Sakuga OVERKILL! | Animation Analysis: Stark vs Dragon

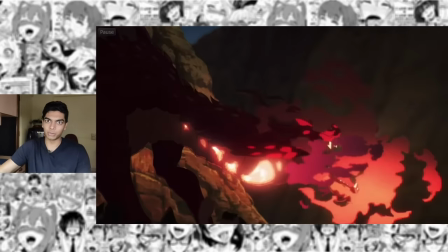I thought really hard about who animated this because I couldn't tell if this was Kira or Shingo Yamashita because they both have extremely identical effects animation.
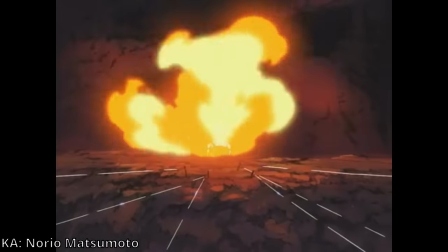As I said before, they are both Norio's cool animators. They both take massive inspiration from how Norio Matsumoto animates its effects.
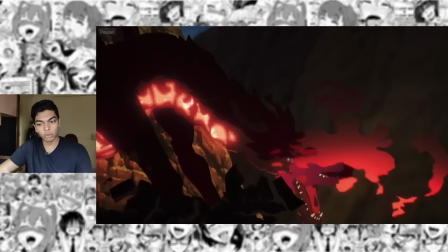But now it does feel more like Kira because of how floaty each layer feels. Like the steam here is supposed to be coming out of the dragon's mouth, but it feels like a completely separate layer and when the dragon stomps on the ground all the debris that pops up
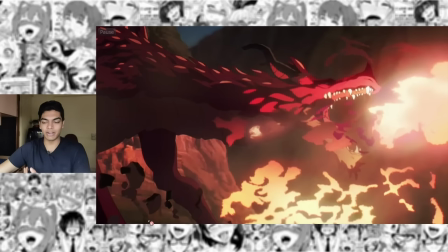it also looks like it's in a completely different layer so that does give like a parallax effect because of the separation but it also is extremely floaty and i don't think shingo yama would do this shingo yama would instead integrate all of the elements
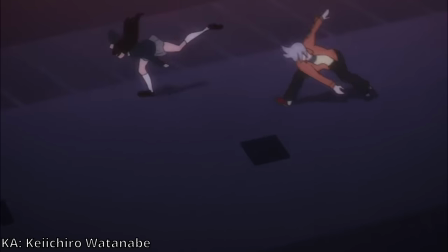a little bit more seamlessly but kiro wants all of these elements to be as floaty as possible the fireball and the ripple effect around it yeah that's
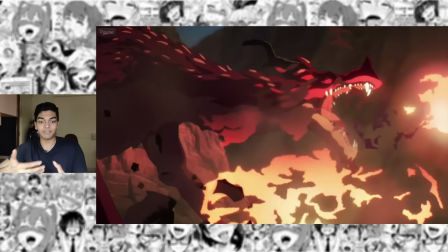just gorgeous another reason why i thought this was shingo yama aside from the similar animation techniques is because of the comp the compositing is completely different
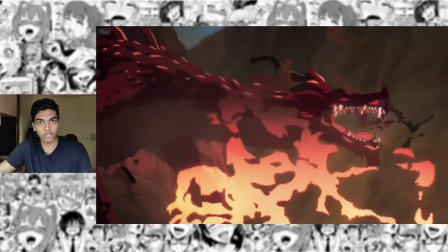here especially comparing it to the previous cut here it looks like it's straight out of a shingoyama opening like the vignette applied because you're darkening everything else
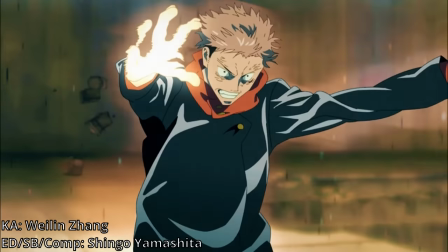except the fireball is absolutely something like shingoyama sheeta would do so i'm still
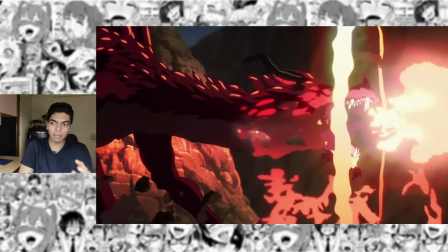thinking that this might have been comped by shingoyama because keitsarawatanabe animating
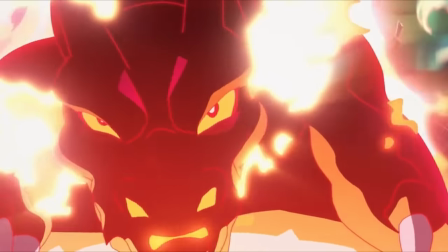a red colored dragon with shingoyama sheeta on the compositing has happened
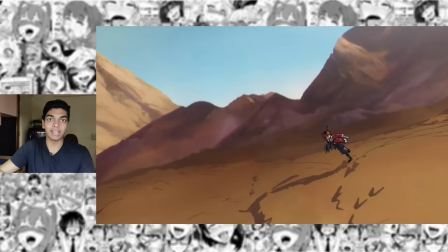before this next cut here is of course entirely animated by shingo yamashita and it has all
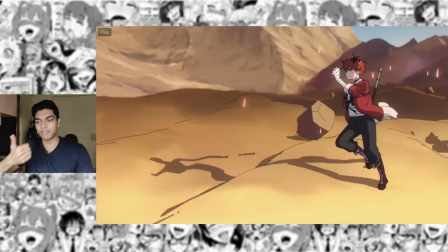of the classic yamashita shenanigans the use of 3d reference the hyper realistic body movements it somewhat reminds me of the work that he did for
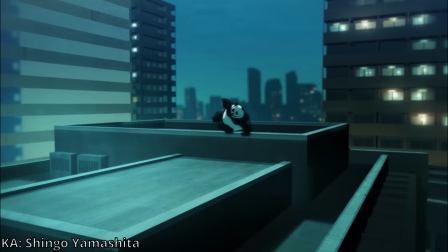sakazome's pre-con episode and this portion specifically also reminds me of the panda sequence so let's talk about the individual elements first first of all there's the character
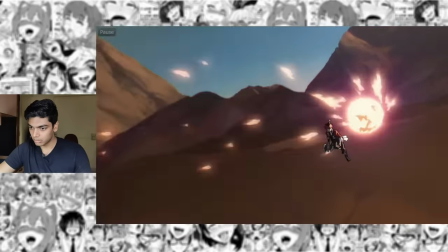that he's animating absolutely flawlessly with realistic lifelike movements then there's the fireball and the impact with all the debris that's rising up i
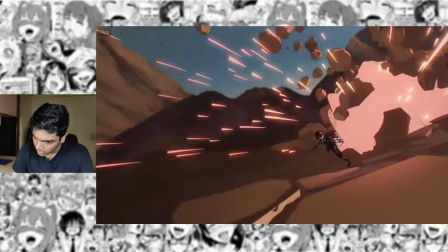can't tell how much of the background animation is 3D and how much of it is 2D for the like the terrain itself like this portion this dome right here right
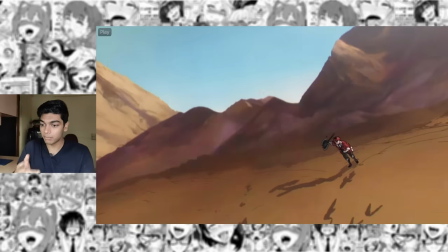that looks like 2D texture slapped on top of a 3D model beyond a doubt 3D though are these elements in the background then the fireball
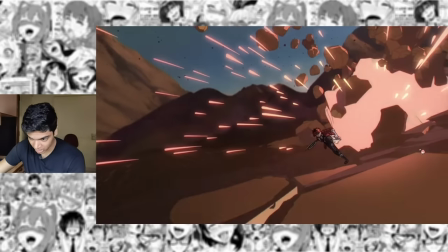lights up this area you can see properly yeah look at this portion these are just rectangular 3D models and here again that's just a 3D cube these two
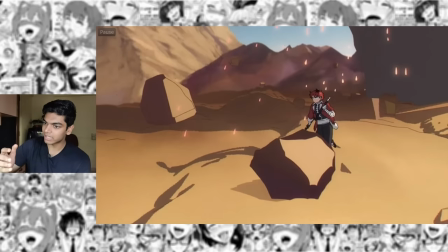platforms here they are just both 3D cubes even the smoke that rises in the background is 3d so the sparks and the debris
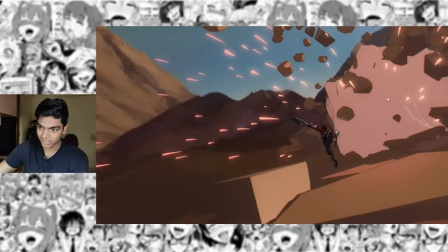they are definitely 2d but the smoke the rising in the background the white smoke that is 3d when you move past that and now it's rising up you can tell
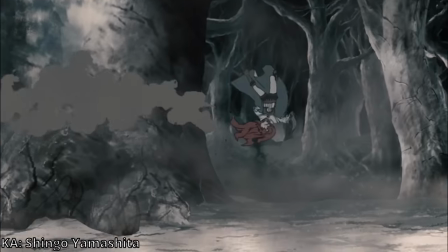that it's 3d so yeah shingoyama usual integration of flawless 3d and 2d shingoyama's animation always feels like it does not belong in tv
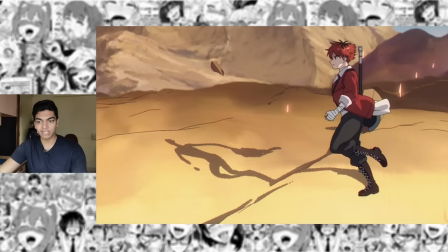anime cut starting from here are animated by chris or yen bm this is also where you can really see toru ibazawa's understanding of scale like this kind of shit can
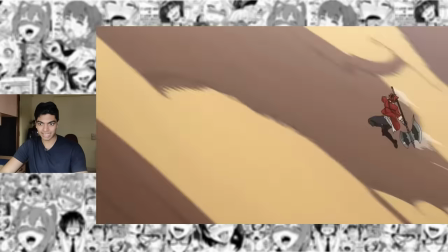only be storyboarded by someone who really understands action and can sell the scale of the action really well.
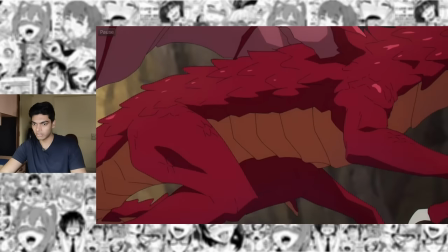So starting up with a close-up of the dragon's face everything highly detailed here all the shadows on the scales animated so well then we zoom out while
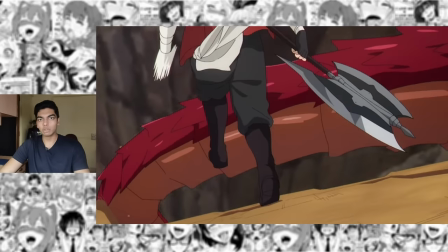also rotating the dragon such a complex thing to do but Ian pulls it off easily while also continuing on the beautiful running animation and look
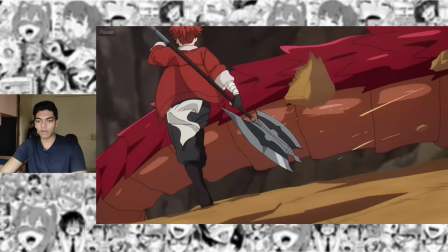at this little move that he does that is so cool bringing in the background and the foreground together as well by the background I just mean this model of the dragon
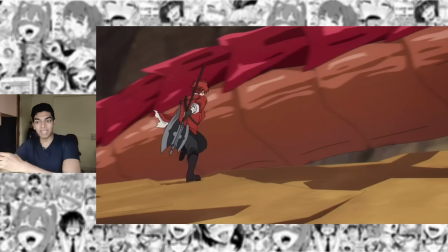because it's a big model you can't tell if it's big and far or big and close that is an illusion that animators
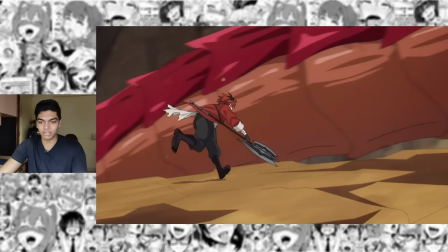have a very hard time conveying because everything is just 2d layers stacked on top of each other but Yen conveys it brilliantly Stark already does this
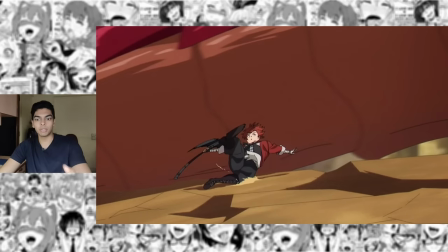little rotation motion here and it still feels like there's no interaction between the tail and Stark but then the tail just seamlessly goes over Stark so what's
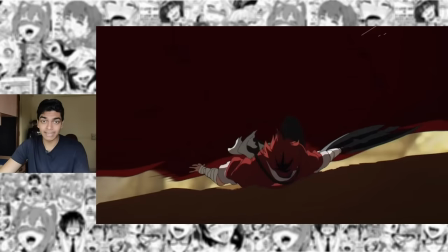blending everything together what's blending the tail and the Stark here it is the shadows as usual shadows are very important in shots like these so
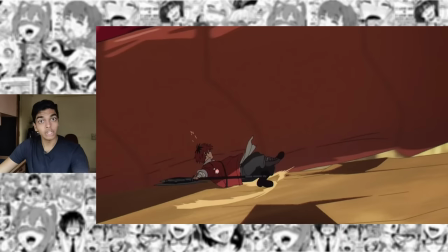as soon as the approaching shadow over here is on top of stark you can tell that the tail is on top of stark as well because the tail
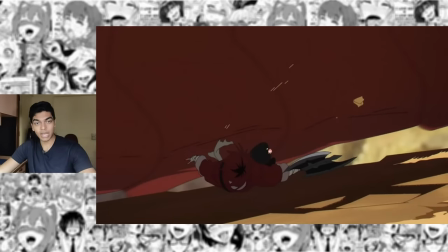is casting the shadow so the shadow also beautifully animated here just unites the two different elements in the animation flawlessly this is also still being rotated
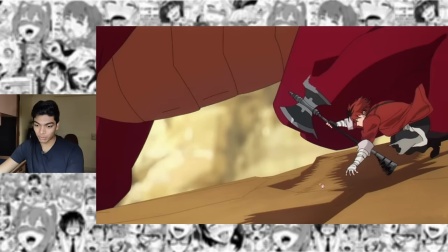by the way genuinely incredible work gosh that's so good also utopon style smears everyone pretty much has utopon style smears at this point even animators who started
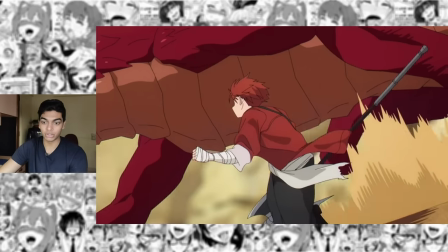off taking inspiration from other people have utopon style smears now tatsu yoshihara for example. In fact, a lot of people call this Tatsuya Yoshihara smears.
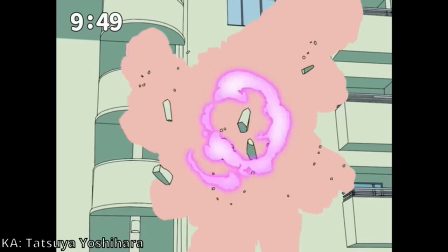Like when Toru animated this cut, people first thought it was Yoshihara because of the smears. But Toru is not copying Yoshihara smears.